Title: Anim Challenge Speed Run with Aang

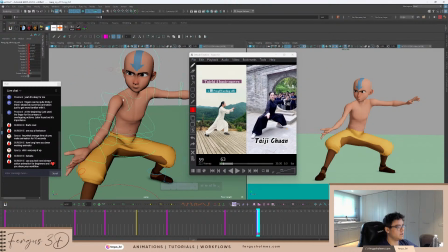83:12 So I think the head's leading this action, right? Because she's going to look down at where she's going next.
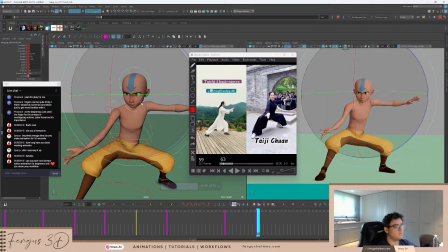83:18 So I'm going to bring the head forward first. Might even bring the eyes down as well.
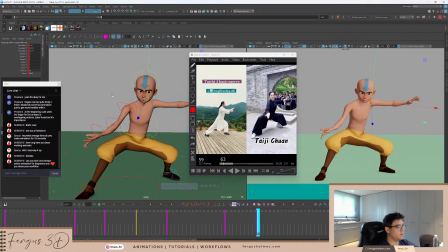83:25 And if you heard me earlier, I'm not animating the face, at least yet.
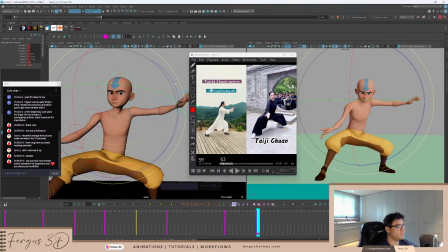83:29 I might not have time anyway, because I've got basically today to do the whole animation for this body mechanics thing.
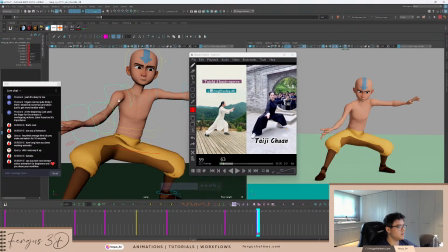83:34 If I have time, maybe in another stream, I might do the face. But yeah, today I'm just going to do the body.
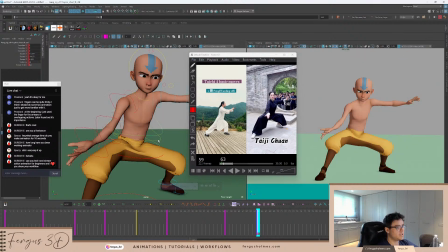83:43 So the body's coming back, the chest is going to collapse too, because of course he's rotating round. So he's going to bring his whole torso and body round. I'm checking I am. Yeah, a little bit better. And then the hand pose is pretty similar.
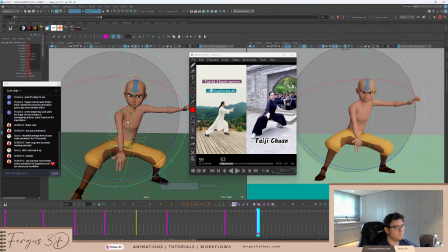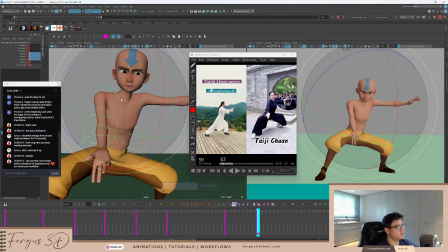84:06 Maybe I'll put it back to 0 for start. Sometimes, as I said earlier, you've got to put these back to 0 so you can make sure you're not going too off model.
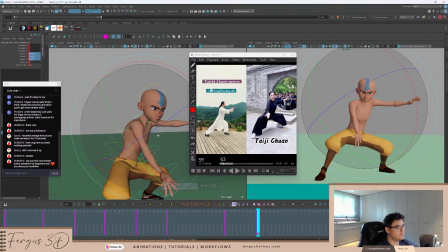84:15 So now I want to kind of create the opposite line of action. I want to now go this way. She's gonna, where's she going to? She's going this way.
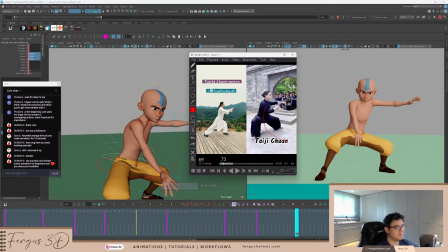84:24 So I want to make sure this is now my line of action. So a good trick for doing your poses when you're making your golden poses is to think back and forth with either compression or open, which is mostly to the face or even the whole body. So you're going in and out of poses, and also having the C curve and then the opposite C curve.
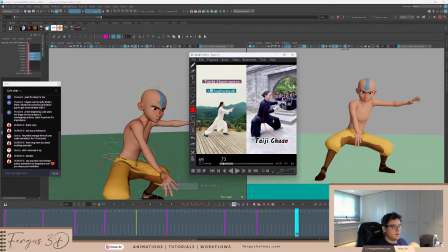84:44 So you have these inverted poses. It's quite nice as a good technique to get some variety. Okay, so let's work on this pose again. So I'm pose first.
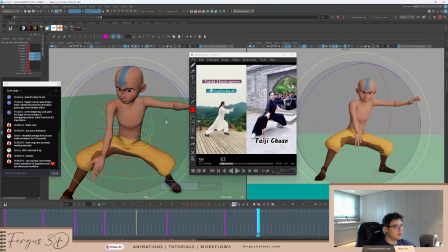85:03 So I'm still in the process of turning. So it's not completely rotated yet, but it is still rotating.
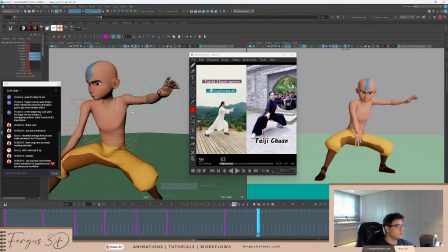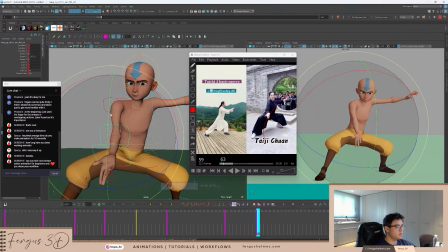85:17 This arms, I'm going to bring the arm up a little bit. I'm going to rotate the shoulder down.
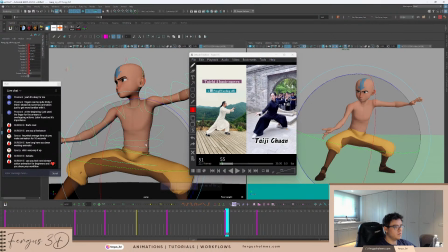85:25 I think this can rotate forward again. I think maybe more towards the front foot.
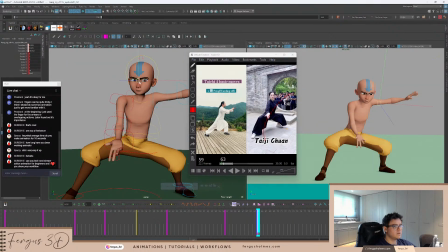85:37 I think maybe the eyes always annoy me. If the eyes aren't correct, I can't focus on anything else.
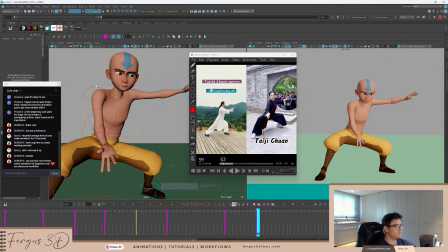85:44 But I mean, I am trying to avoid the face. As I said, I'm just trying to do the body.
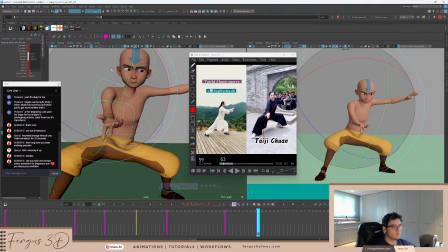85:49 I don't like these fingers. Maybe have it up more. Maybe drag the hands. Yeah, I might drag this hand because I don't want. What I don't want to happen is I don't want the sorry.
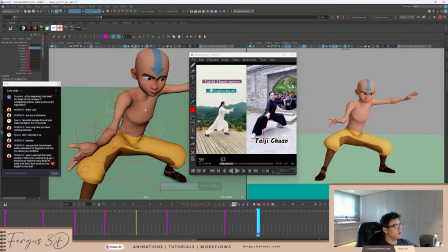86:07 I don't want the
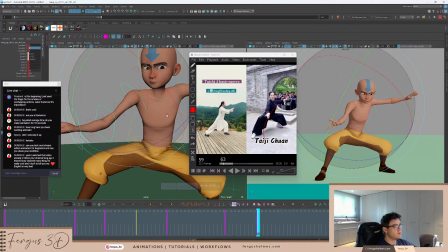86:11 body to be completely covering like this. So there's no like silhouette here. This is really bad silhouette. Go to lighting, and no lights.
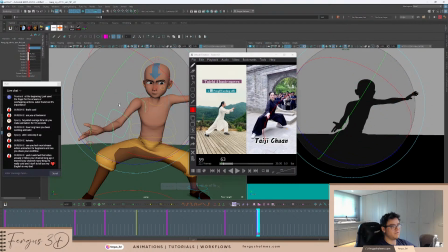86:23 You see, they can't see what's happening. But if I have this out still, you can the silhouette feel a lot more clean. So that's one thing.
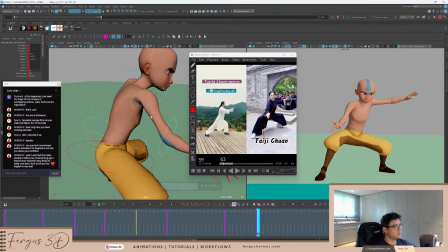86:39 Thank you for watching it in the past. I'm grateful. Yeah, I am trying to be more consistent with my YouTube videos.
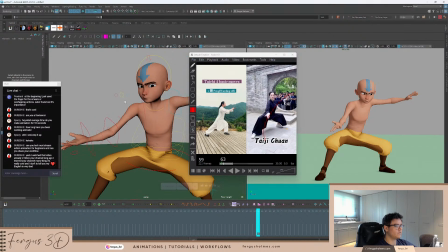86:46 I also have I've got a full-time job and I have a daughter.
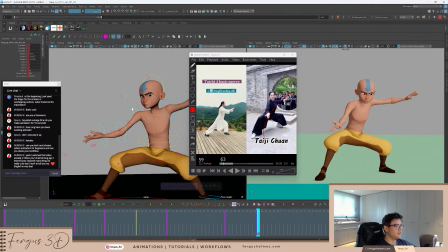86:51 It's very young, so I'm very busy. But if I can make more videos for beginners, I'm trying to. Yeah, thank you for following that. I appreciate it.